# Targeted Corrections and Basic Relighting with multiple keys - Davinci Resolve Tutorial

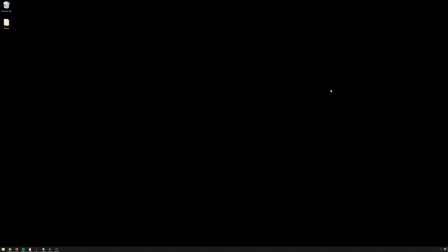0:00 Hello friends, my name is Theo, and today in this exciting Masonry Media tutorial, we're going to be going over a basic technique to help make your videos really pop and give you a lot of control in post,
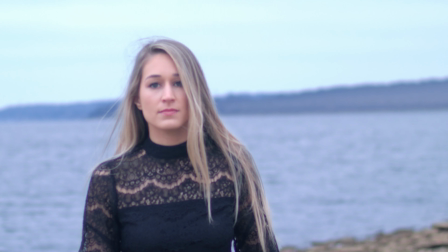0:08 especially if you have a director over your shoulder who's wanting very specific things to happen that maybe they didn't have time to do on set.
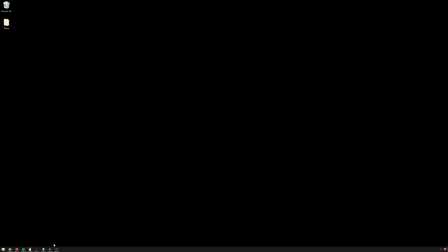0:14 We're going to be using the qualifiers in Davinci Resolve to make this happen. So if you like seeing stuff like this, be sure to give the video a like, subscribe to the channel, and here we'll go ahead and get started.
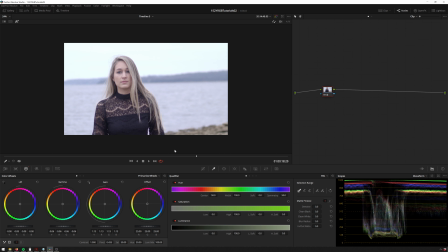0:23 So we've got this lovely shot of Allie here, but we want a little more control over this.
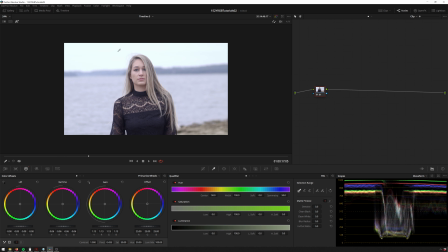0:28 So we'll start making some different qualifications here. So the first thing we want to do is she's lit well, but my sort of commercial color spraying wants her to be just a little bit brighter. So with Alt-S, we'll add a new node. You can also do right-click, add node, corrector, and drag that in,
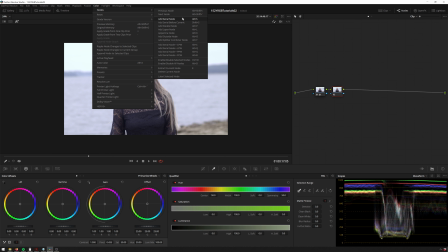0:44 or go up to color, nodes, add serial node, and see it says Alt-S.
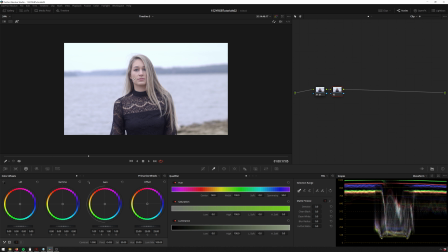0:49 So down here we'll go to our qualifier tab, and we can just click and drag across Allie's skin.
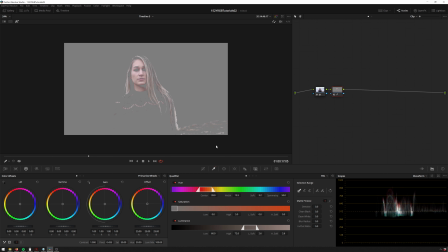0:54 See, now we've got a nice selection of her skin tone there. And then in order to soften this out, we'll just go and bring this denoise up a little bit. If we play through, we can use a little more denoise. We're not going to do too much, so we can go with, a little bit of a noisy key here.
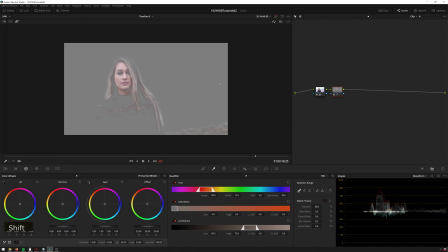1:11 So that's looking pretty good. We're getting some of this ground in here too, but that's not too big of a deal. And now with this, we can go ahead and bring our gain up some just to give her a little more
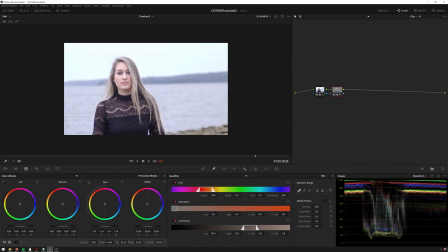1:19 highlights, and we'll also increase the saturation a bit. Give her a little more life, and that's a little too much gain. So there, that's looking good. Now you can see, with just that little bit, we've made a dramatic difference to the shot. Now, we're not even done with it yet. So there's a couple different ways we can do this next thing. We can hit Alt-S to add another serial node,
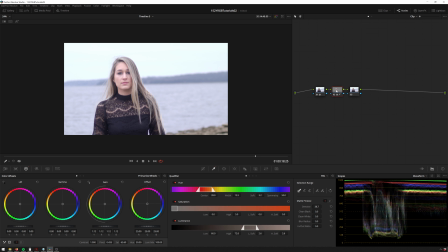1:39 and that'll work totally fine, but it will be reading the changes that we made from this previous one. So the corrections that we've made here will influence our key. So another way to do this is to hit Alt-P or Alt-L for either a parallel or a layer node,
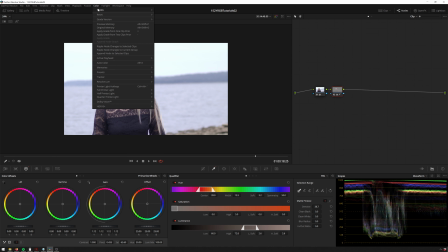1:51 which you can also view up in our color nodes, add parallel node, add layer node.
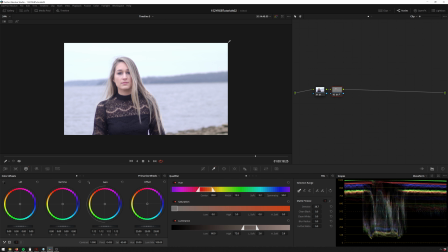1:59 I have videos on both parallel and layer mixer nodes, so those go a little more in depth, but basically a parallel node will mix all of the changes together, and a layer node will add the changes on top of each other. So in this case, we're just going to use a parallel node because it's fine if things mix together a little bit, and you see these are both referencing the same source.
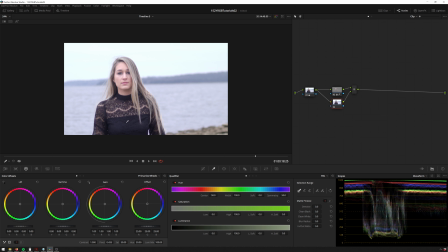2:16 So we'll be able to get a nice clean key, and now let's key her shirt out some. So Shift H to go into highlight mode.
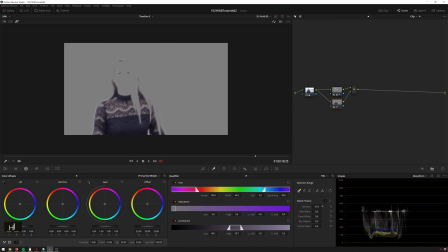2:23 You see this is a nice easy key here as well. Add some denoise. And now what do we want to
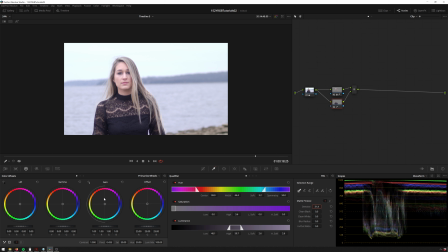2:29 do? You see her shirt's blending into the background a little bit, sort of skewing a little bit purple. So maybe we can bring that back. Getting some green, sort of clean out that black point some. So that's looking pretty nice if you see before and after.
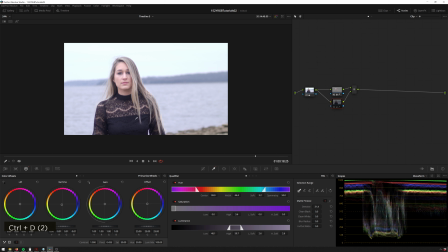2:43 Now she's got a lot more separation and just looks a lot cleaner than before. And now we've also got a background here. Since we're making keys anyway, I can hit Alt-P to add another parallel node. You see it automatically adds another input here. And now we can go and do our same thing. We can key the sky here, hit Shift H. And that's looking pretty good.
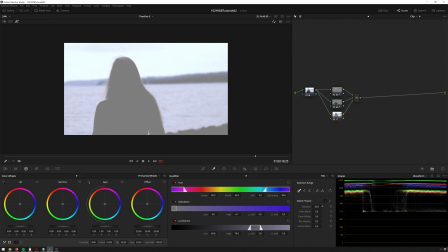3:02 Just get all the background there. And denoise, we can make it nice and soft. And now in this case, we'll go ahead and bring the gamma down some, so it's a little more drama.
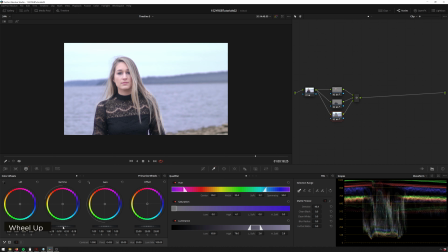3:14 There we go. Now she's really popping out. That might be a little bit too much. I'm seeing some fringing up here. Oh, it's not too big of a deal. We can maybe bring the saturation down a little bit, and maybe push this a little more towards the blue-green side, so we get that sort of more typical look.
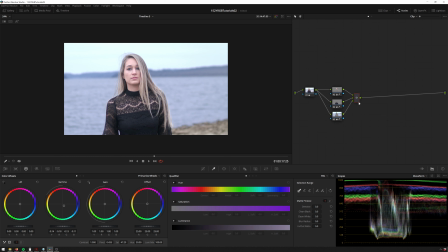3:32 And then on top of this is looking a little bit dull for me, just because I tend to like rather bright and colorful images, so just bump some saturation up at the end, and now you can see before and after. And let's go ahead and just solo the corrections here.
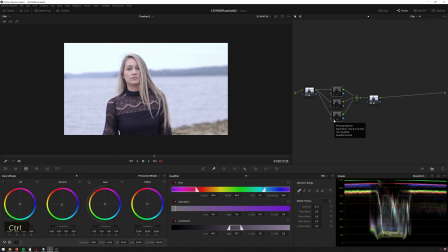3:50 So click and drag, Control D to disable them all, Control D, and now you can see we get much more drama. And if, things like our skin correction here is a little bit too much, we can go ahead and just bring our gain down.
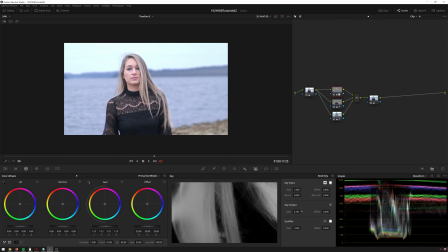4:05 There we go. Now it's looking a little bit nicer.